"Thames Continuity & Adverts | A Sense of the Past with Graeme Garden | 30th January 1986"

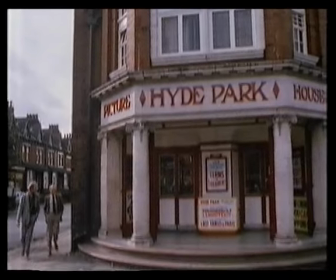Your local palace of entertainment. The flicks, the pictures, the flea pit.
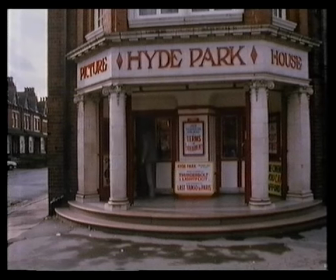Whatever you knew it as, it was part of everyday life. For 40 years, the cinema was a major source of entertainment in Britain.
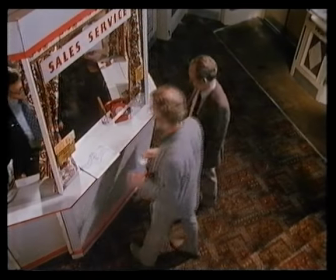the heyday of cinema was during the 1940s in 1946 alone there were
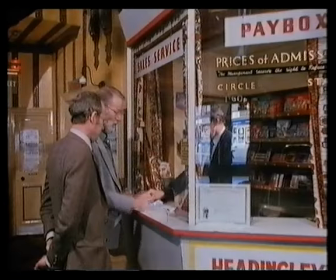1635 million attendances it was an institution which seemed
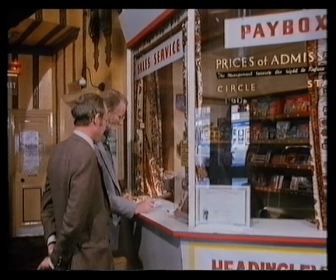unchallengeable until the advent of television now sadly our cinemas are going out of business
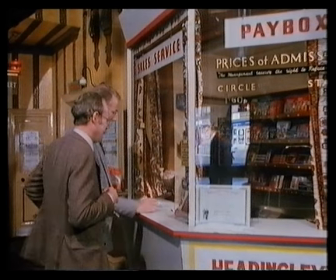in this age of screens one to five and two pounds fifty for one film it was a
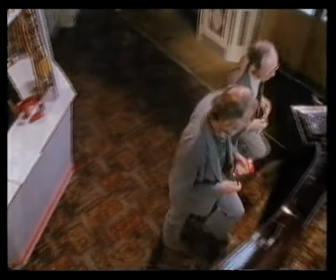pleasure to join Clyde Jevons of the British Film Institute in a traditional cinema
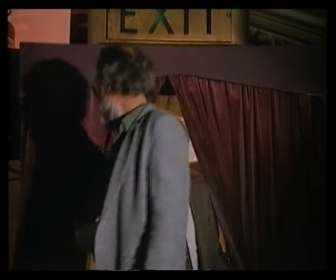You can't beat the magic of walking through that curtain into the darkened auditorium with the flickering silver light and the prospect of an evening's entertainment before you.
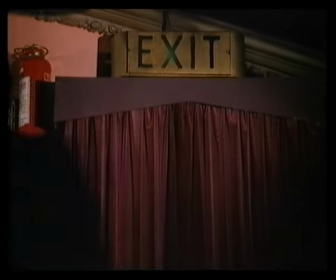The news, the cartoon, trailers, the B-film and the feature. But there was another element of the evening that we mustn't forget and which Clyde has collected.
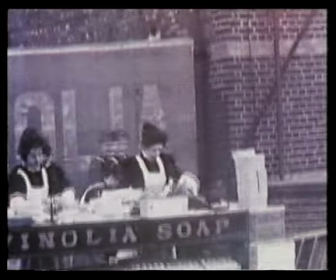The cinema advert. And a fascinating collection it is too.
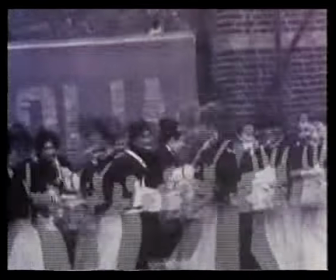I had no idea just how far back they go. this one was filmed at the turn of the century for vinolia soap.
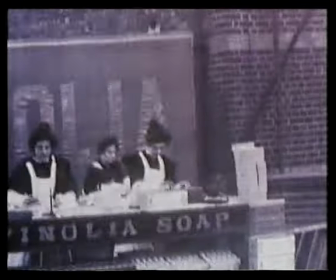It had to be shot outside the factory gates to get enough light. And the camera doesn't move, so the people do.
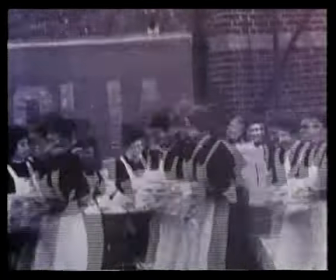It's one of the oldest in the collection. It may look simple now, but it was an innovation in its day. They began in the very early days, elaborately long. And some of the very early, what we call them advertising films, they're more like documentaries. They were elaborate descriptions of Le Cabri's factory, for example, or the Peek Free and Biscuit factory. And looking back with hindsight, they're quite important films because they do show you a great deal of what was going on. And it's only when you reach the 40s, World War II, when film stock becomes very expensive and limited that there is a drastic reduction in the length of the commercials. Trying to make their impact in less time and less footage. Well, that's what arose. The filmmaker had to learn to do that because he simply couldn't use as much film stock as he used to.
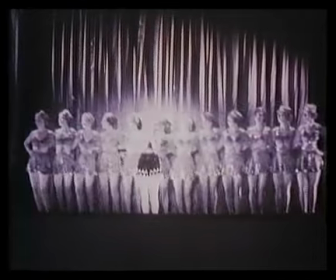The Wills Woodbine commercial, I mean, I think you couldn't really call a documentary or a soft sell.
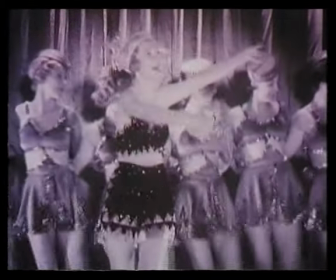It was a full-scale pantomime. It was a pretty appalling parody of kind of the musical comedy films that were made at the time.
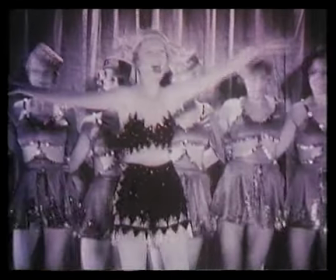But that, again, that has very high production value. It was made by the Alexander Korda studio, which made very important feature films.
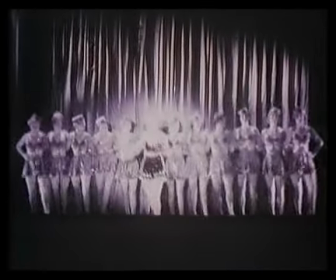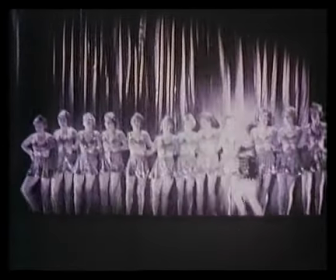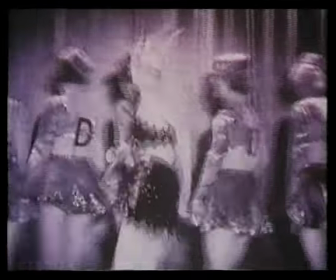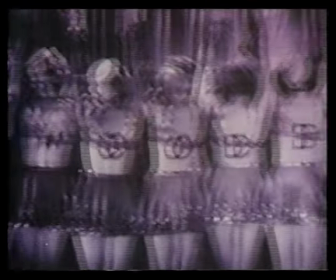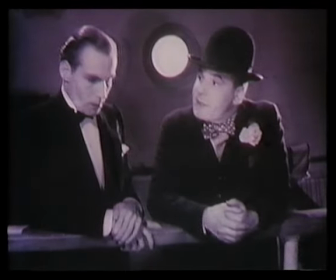Nay, that's too bad. And you never saw her since.
One thing to note in it, of course, it had a star, Edward Chapman, the well-known character actor at the time.
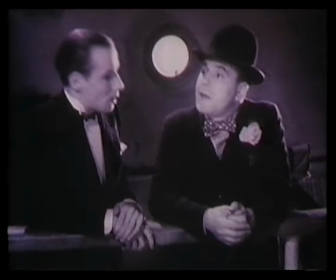It's one of the rare occasions when somebody is actually credited as being in a commercial.
A Turkish sheik arrived and proposed marriage to the whole chorus.
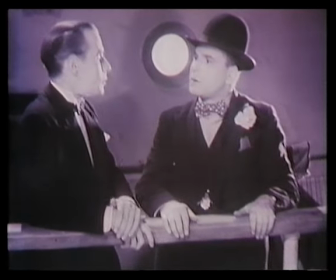What? All on them at once? Girls seem to think he was Douglas Fairbanks and Rudolf Valentino all rolled into one.
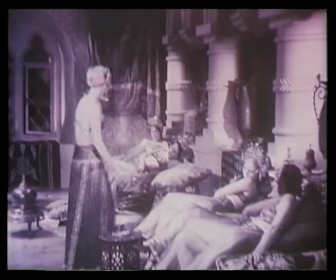but the girls are finding out it's no great shakes in the harem
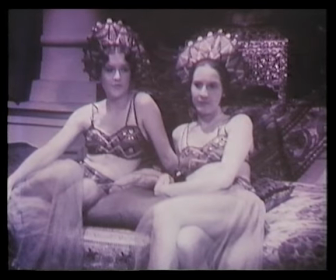not many left stingy old beast he gives us fewer and fewer each week they are my only
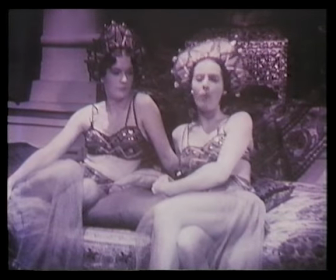consolation I don't mind telling you I'm bored I
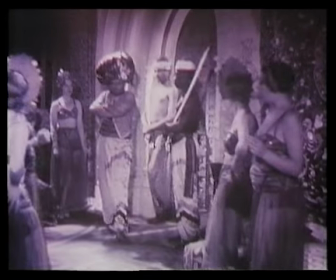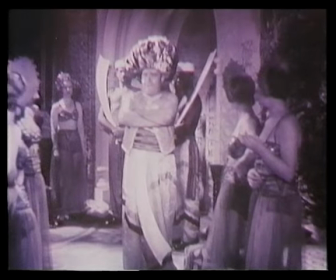come to the conclusion my wife's smoked too much